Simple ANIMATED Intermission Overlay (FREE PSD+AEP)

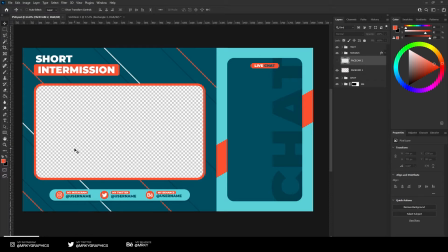(4:07)
Now we are going to do the left part where the short intermission title is, the social media and the webcam or gameplay frame is, whatever you will put in there.
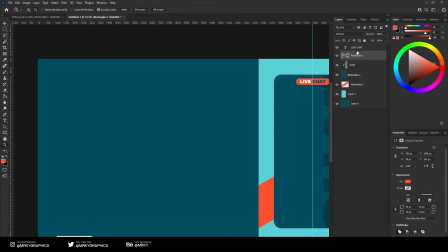(4:18)
So let's create the title first. So short intermission.
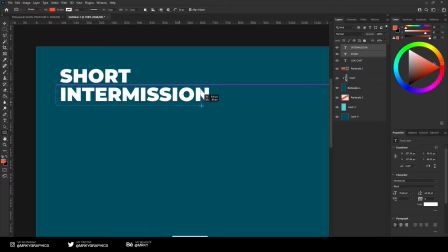(4:35)
We will need another shape rectangle tool behind this text,
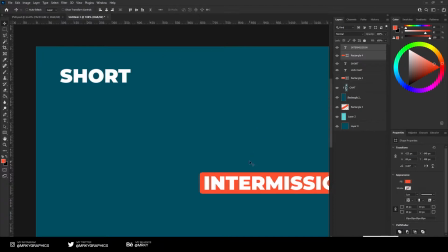(4:41)
and you can center it both together and place it under this,
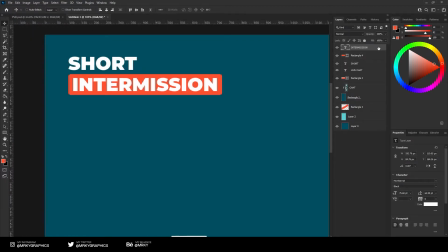(4:49)
and we will add a shadow under the intermission one, so a darker color. so it gives it kind of 3D effect.
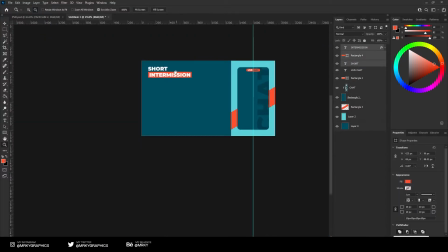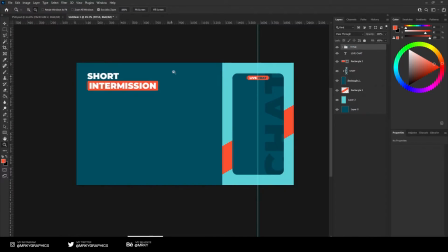(5:08)
And we can group it so it's easier to move. And let's leave it somewhere around here.
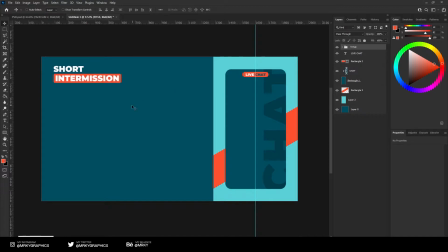(5:15)
I think we should make it a bit smaller, yes. All right. The next thing we need to do is create a frame for the face cam.
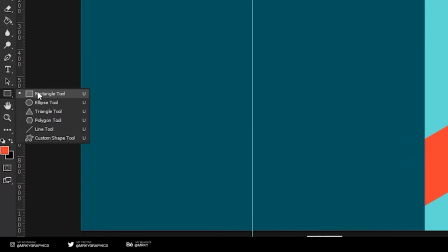(5:23)
So you're going to go on rectangle tool, click once and type in the
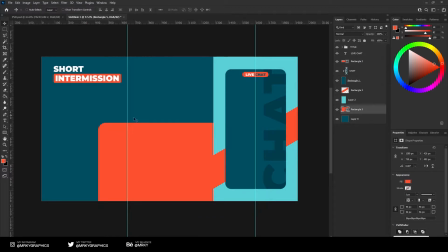(5:31)
1280x720 size, because that's the usual size for webcam frames.
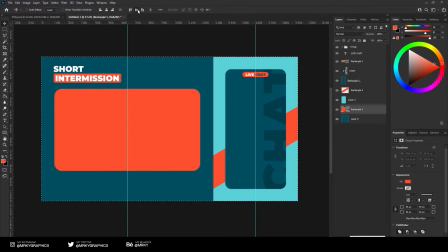(5:42)
Position it somewhere in the center.
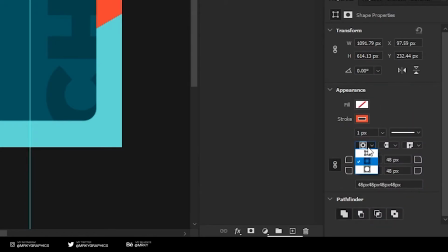(5:48)
Remove the fill and add the stroke. And make the stroke inside and make it around 10 pixels.
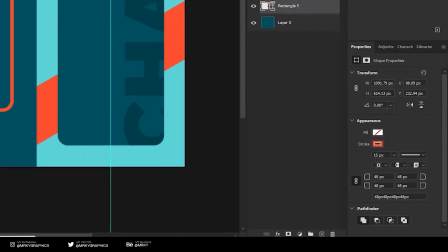(5:57)
I think that's enough, maybe a bit more, let's say 15 pixels. All right.
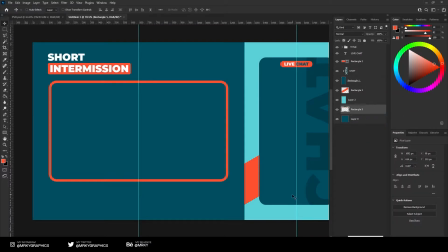(6:04)
You can rasterize that layer and create one more. So duplicate it by using Control J or Command J on Mac
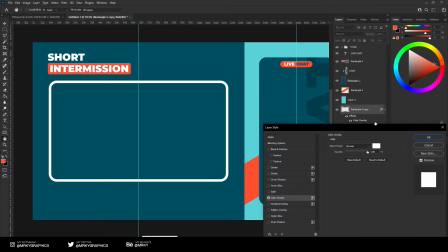(6:15)
and make it white. We will need that later in the animation part.
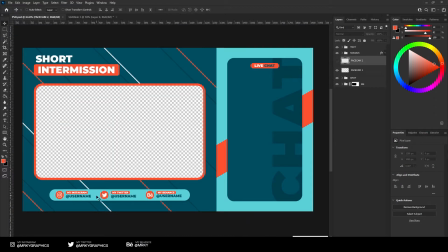(6:21)
And the next thing we should do is create a social media banners. We just need the icons and the texts you can easily create. I'm just going to drag these icons, but you can find them on the internet easily.
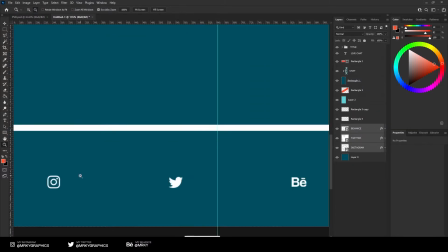(6:36)
All right, we have the icons here.
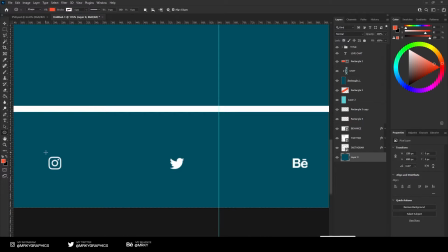(6:39)
Now create ellipse tool, take the ellipse tool and create some circles, orange circles behind them.
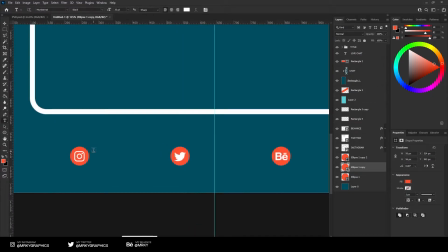(6:49)
All right. Then take the text layers, text tool, and type in whatever you'd like to have down there, but I'll just keep it simple and say my Twitter,
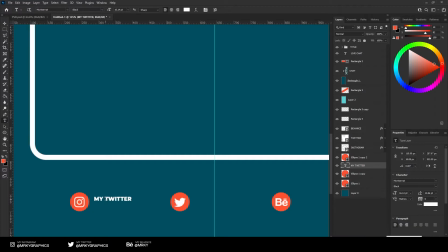(7:03)
and actually that's Instagram, my bad, my Instagram.
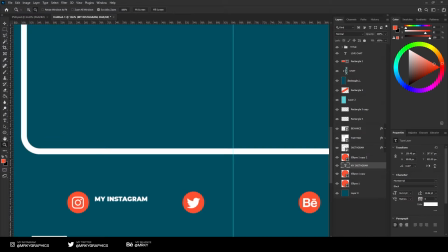(7:10)
Then the username.
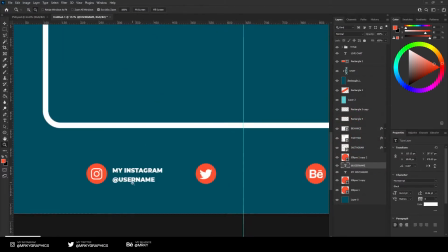(7:17)
Make it, actually we'll color it a bit later, let's just leave it like this.
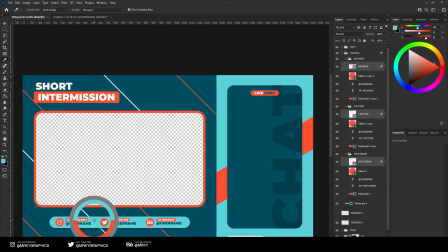(7:25)
Then we need to create a shape like this one with the brighter blue color.
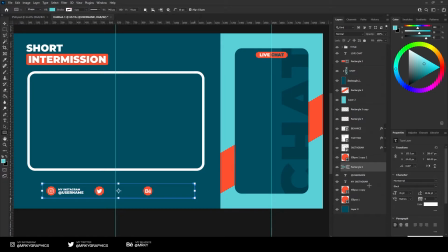(7:30)
So take the rectangle tool, drag it here, make it as curved as you can on the edges,
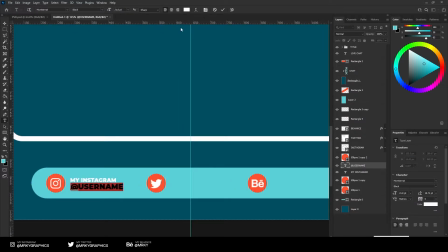(7:40)
drag it in the bottom. Now we can color the text in the darker blue one like this.
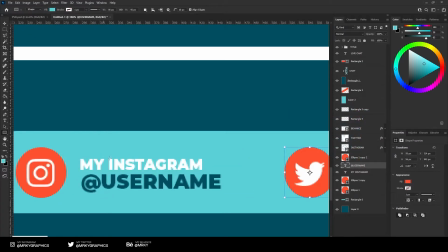(7:47)
And also we can create a shape under the My Instagram text that's orange, so we make it a bit more visible.
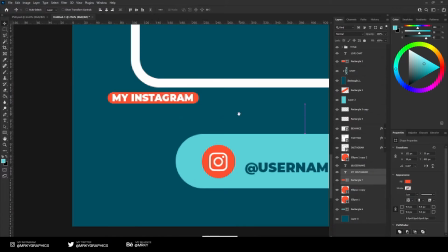(7:58)
When it's white, it's a bit too blended. So something like this is good.
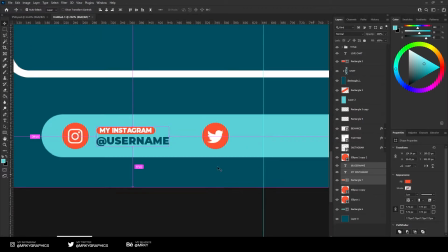(8:09)
And you can then just copy those texts and drag it
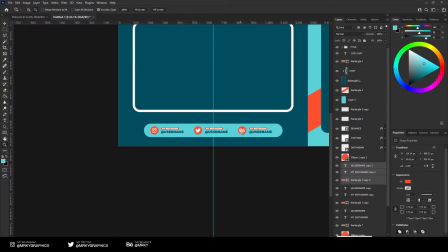(8:15)
next to each icon.